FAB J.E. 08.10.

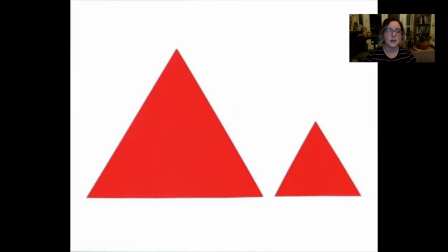2022s
All of these ideas are very simple, but for me, it's so much to keep in mind all the time and it's the kind of things that you kind of have to always be reminding yourself to think about. But she goes through Little Red Riding Hood and she just talks about making
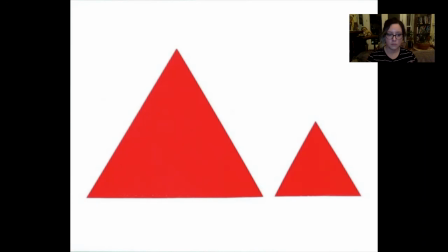2040s
choices to sort of establish in really simple shapes with really simple few colors how to establish the relationships and the story of Little Red riding hood.
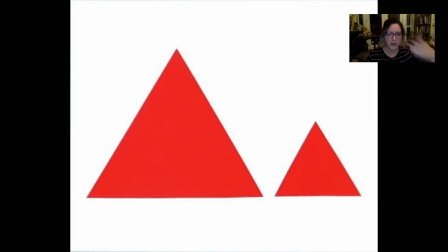2055s
So the frame before this was probably just two same sized triangles, but it's supposed to be red and her mom, right? And so we established red and she's a small triangle. And then we threw another triangle in there and it was like, okay, well, you can't figure out which one's mom and which one's red.
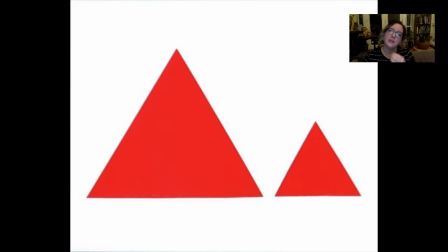2075s
So then you blow up one of the triangles. I was like, okay, that reads as mom and red, but we still need to feel like red is more special.
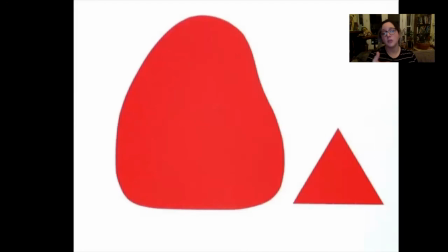2081s
And we need to feel something different about mom than we feel about red. So, okay, so if we round mom off, if we soften her, then she feels more motherly, she feels more nurturing, she feels literally softer.
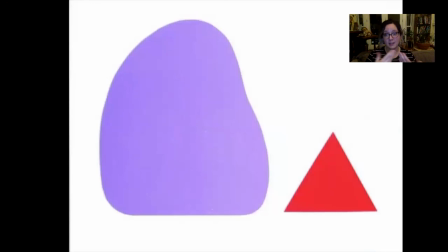2098s
It creates a little more of a contrast, but if we go even further and we give her a separate color, maybe a color that's less dominant. Main colors, main characters are often blue or red, yellow or green,
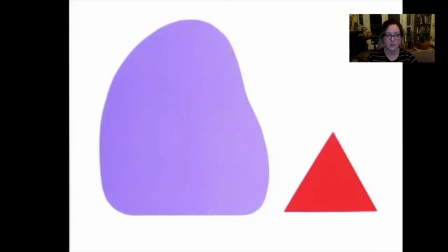2113s
these strong closer to primary sorts of colors, the kind of colors that really stand out in a lot of environments.
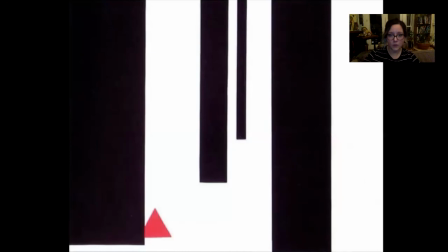2120s
The violet reads as a secondary character's color on its own.
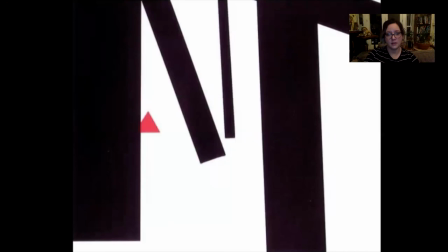2125s
So then red goes off into the forest. Oh, I think these are, these are not in order.
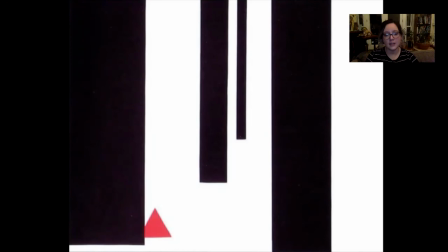2131s
Red goes off into the forest and it so the scale of it makes the forest scary right the fact that the trees go off the frame the fact that she's so small and these huge trunks that's already somewhat upsetting um
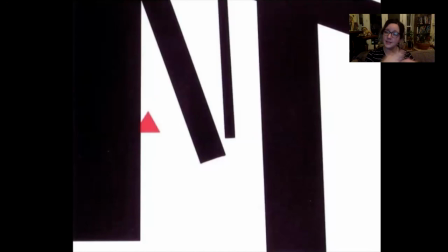2148s
but then if you just put them on diagonal suddenly it's it's it feels like it's moving it's very tense the pressure that it puts even in a static image creates a tension and a stress to the viewer
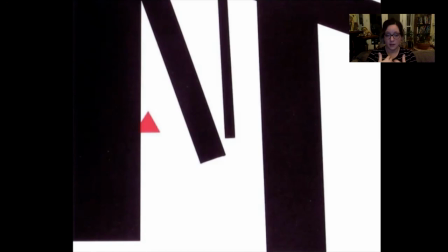2164s
that makes it feel like something a lot more nefarious is happening we had mystery before and now we have actual danger and that's another thing too of like where you're putting a character in a frame how you're creating pressure on them by the placement of other things
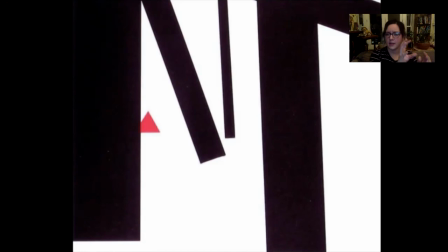2182s
if there's a large character and a small character is a small character sort of caught between the large character and the edge of frame,
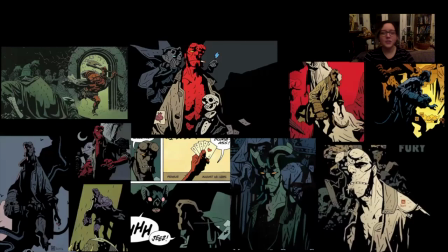2189s
things like that. So I love to show this image. I teach classes online sometimes. And one of the things that we were doing with the students, the last time I taught a class is we would do color scripts with them.
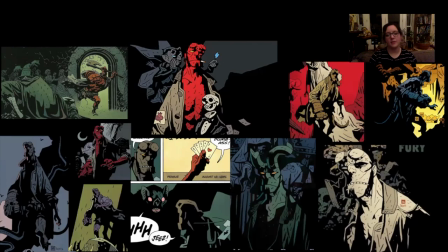2205s
And one of the things I always loved is often I would have students tell me, well, you know, I have this lady and she's blonde haired and she's got a red jacket or whatever those colors are. And they would say, well, I'm kind of locked into that. I don't feel like there's much of anywhere to go.
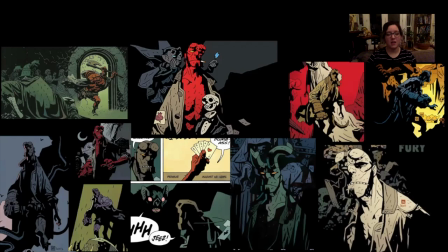2223s
And we've been talking this whole time about references and about the information that needs to be conveyed and about generating contrast to create clarity. But one thing we haven't talked as much about that's equally as important and
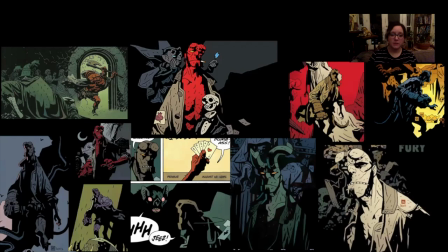2240s
something that is going to make your art yours is choices. So much of this, like I said, to me, it's curation. And what that means is that each curator, given the same pile of information, the same pile of input,
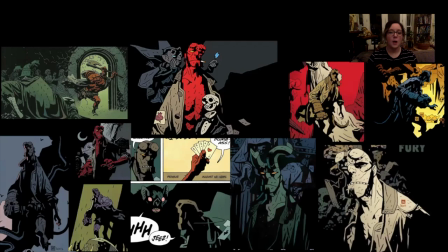2256s
might have a really different export of what they come up with to solve that problem. This is obviously Hellboy, you're probably familiar from the really popular comic series by Mike Mignola.